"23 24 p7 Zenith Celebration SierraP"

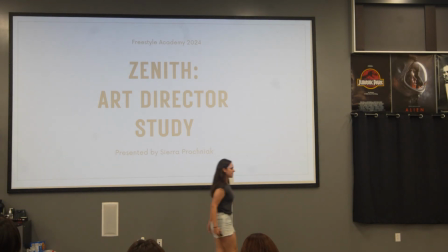Please welcome Sierra.
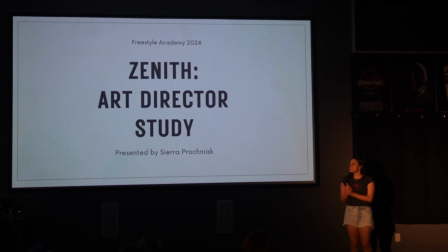Hi, I'm Sierra. I'm a senior in film, and for my Zenith, I wanted to study the role of an art director in the film industry. So my original idea was I have a bunch of ideas for movies I would want to create, just things stored in my brain, on Pinterest, throughout my lifetime.
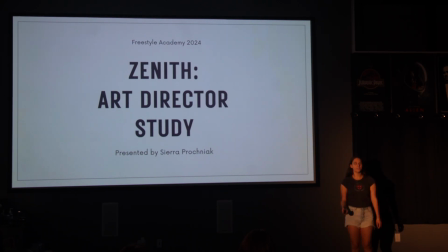And I was talking to Mr. Taylor, and I was like, I want to do something from one of these ideas, but I don't know what.
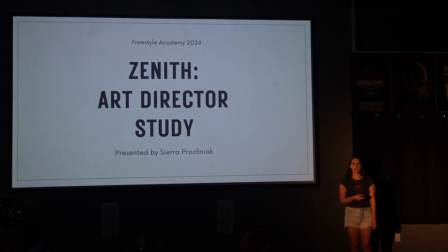And he helped me kind of figure out that the one thing I had in common was the idea of an art director.
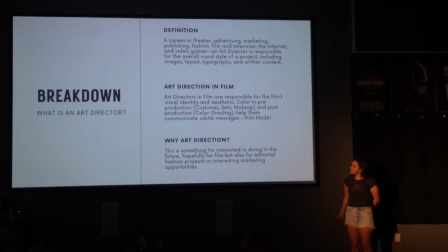So what is an art director?
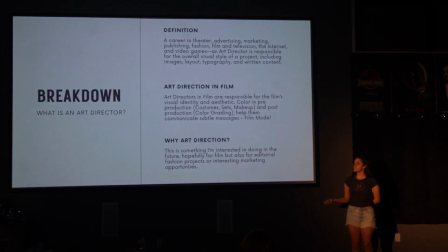An art director is it's a career in a lot of different media industries that focuses on the aesthetic of a film. So kind of like a director, but kind of subtract the dialogue, and it's more of direction of the film mode messages, which is something we talk about in film.
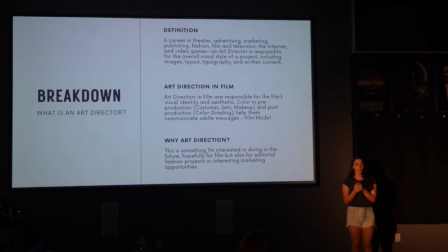That's communication through colors, either pre-production or post-production, angles, different things to signify the relationships between the characters.
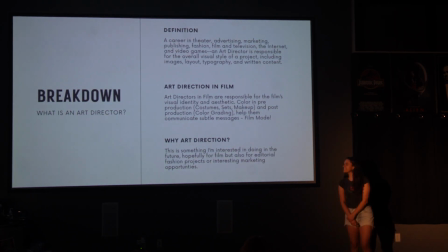And so this is something I'm definitely interested in doing in the future. I didn't even know it was a thing until this project, but when I found out what it was, I was like, oh my gosh, I totally, this is kind of what I want to do. So, yeah. So I did 3 treatments, or proof of pitches, which is 3 film pitches.
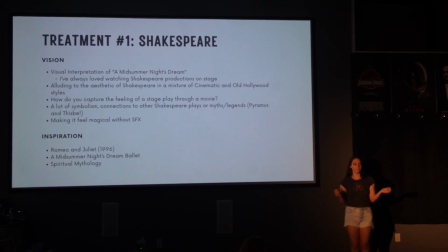I'm going to show 3 little videos. There's no dialogue, but it's just a visual pitch.
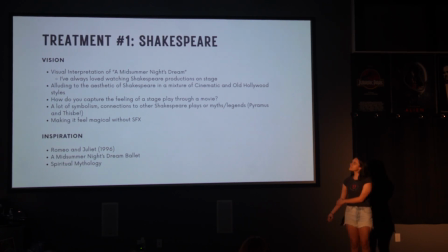If I were to make that movie, that's kind of what the aesthetic would be. So my first one is based off of A Midsummer Night's Dream, which is my favorite Shakespeare play.
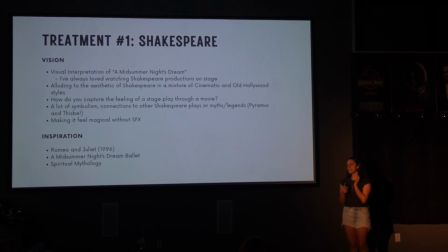I love Shakespeare, and I just wanted to do something that was a mixture of stage play and cinematic,
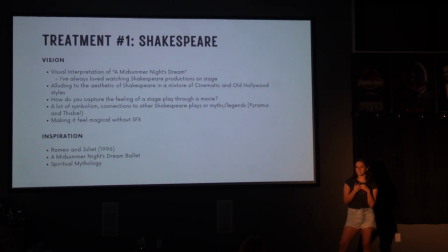because I feel like I've never really seen something like that before.
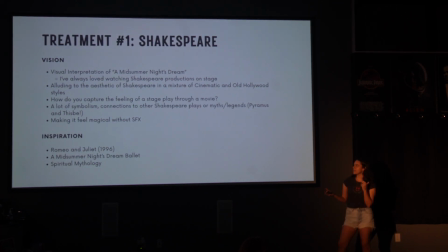And so I was trying to figure out how you capture the feeling of a stage play through a screen.
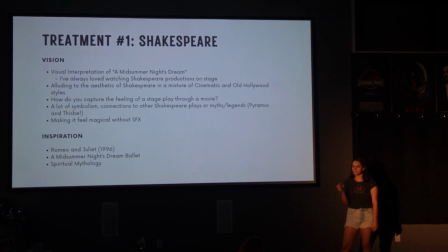And I also wanted to make it feel really magical without special effects, in production. All I did was through editing and color grading, I wanted to make it feel magical through that. My biggest inspiration was the 1996 Romeo and Juliet, because the costumes,
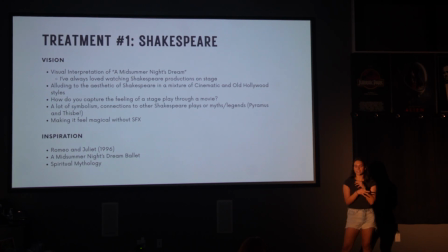the white, and then the sets and the color grading, I think create a really magical image. So that's what I was going off of. Here's kind of my mood board I made. I made a mood board for each pitch. So those 2 on the left are from ballets,
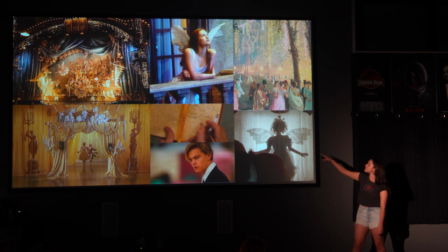and then these 2 in the middle are from Romeo and Juliet, and these are just some images that I like this kind of glowy aesthetic, and I thought it would pair really, really well with the plot of a Shakespeare play, especially Midsummer Night's Dream, which is about magic.
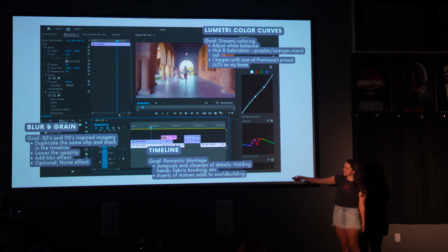So this is a screenshot from my editing process. So these were a couple different things that I used. CJ explained the Lumetri color curves a little bit. I also used those. This is my first time doing it, and that was definitely my biggest learning curve.
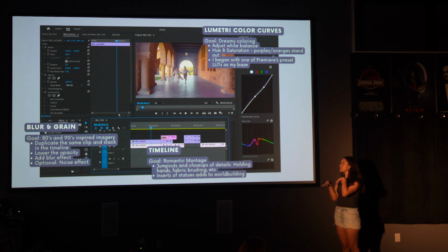But for this one, I used LUTs as my base, which is like an imported color grading base kind of. And then, yeah, and I used blur and grain to get this kind of more magical image.
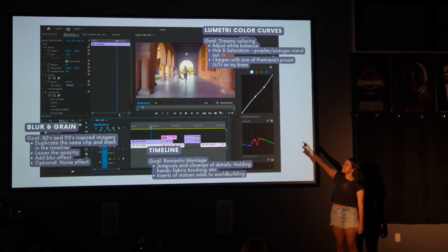So this was at Stanford. And I ever so slightly color graded the ground to be a little bit more purple, and the clothing to have the whites be brought out. And then for each clip in the timeline, I duplicated the clip and did a duplicate on top of it,
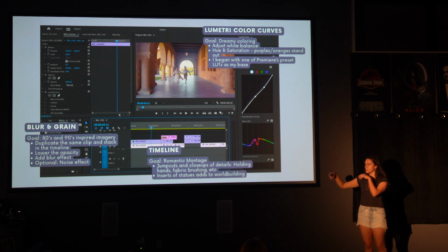lowered the opacity, and then added a blur, and that kind of just makes it really luminous.
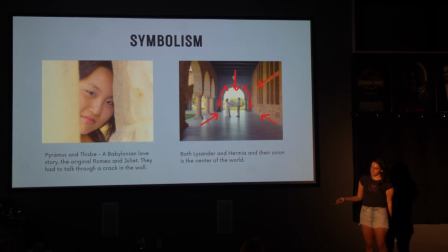And then I also had a bunch of symbolism. So my first film mode kind of idea was to allude to the story of Pyramus and Thisbe, which is the play that they do in A Midsummer Night's Dream. So it's a play within a play. And it's basically kind of the original Romeo and Juliet.
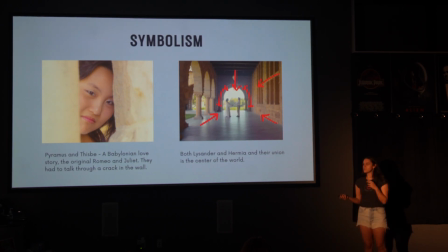And it's a Babylonian love story, and it's basically these 2 lovers that are, can't be together, and they talk through a crack in the wall. And so I kind of wanted to allude to that with these 2 characters,
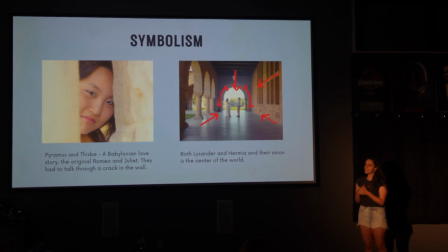which are Hermia and Lysander, who are also in the play lovers who can't be together.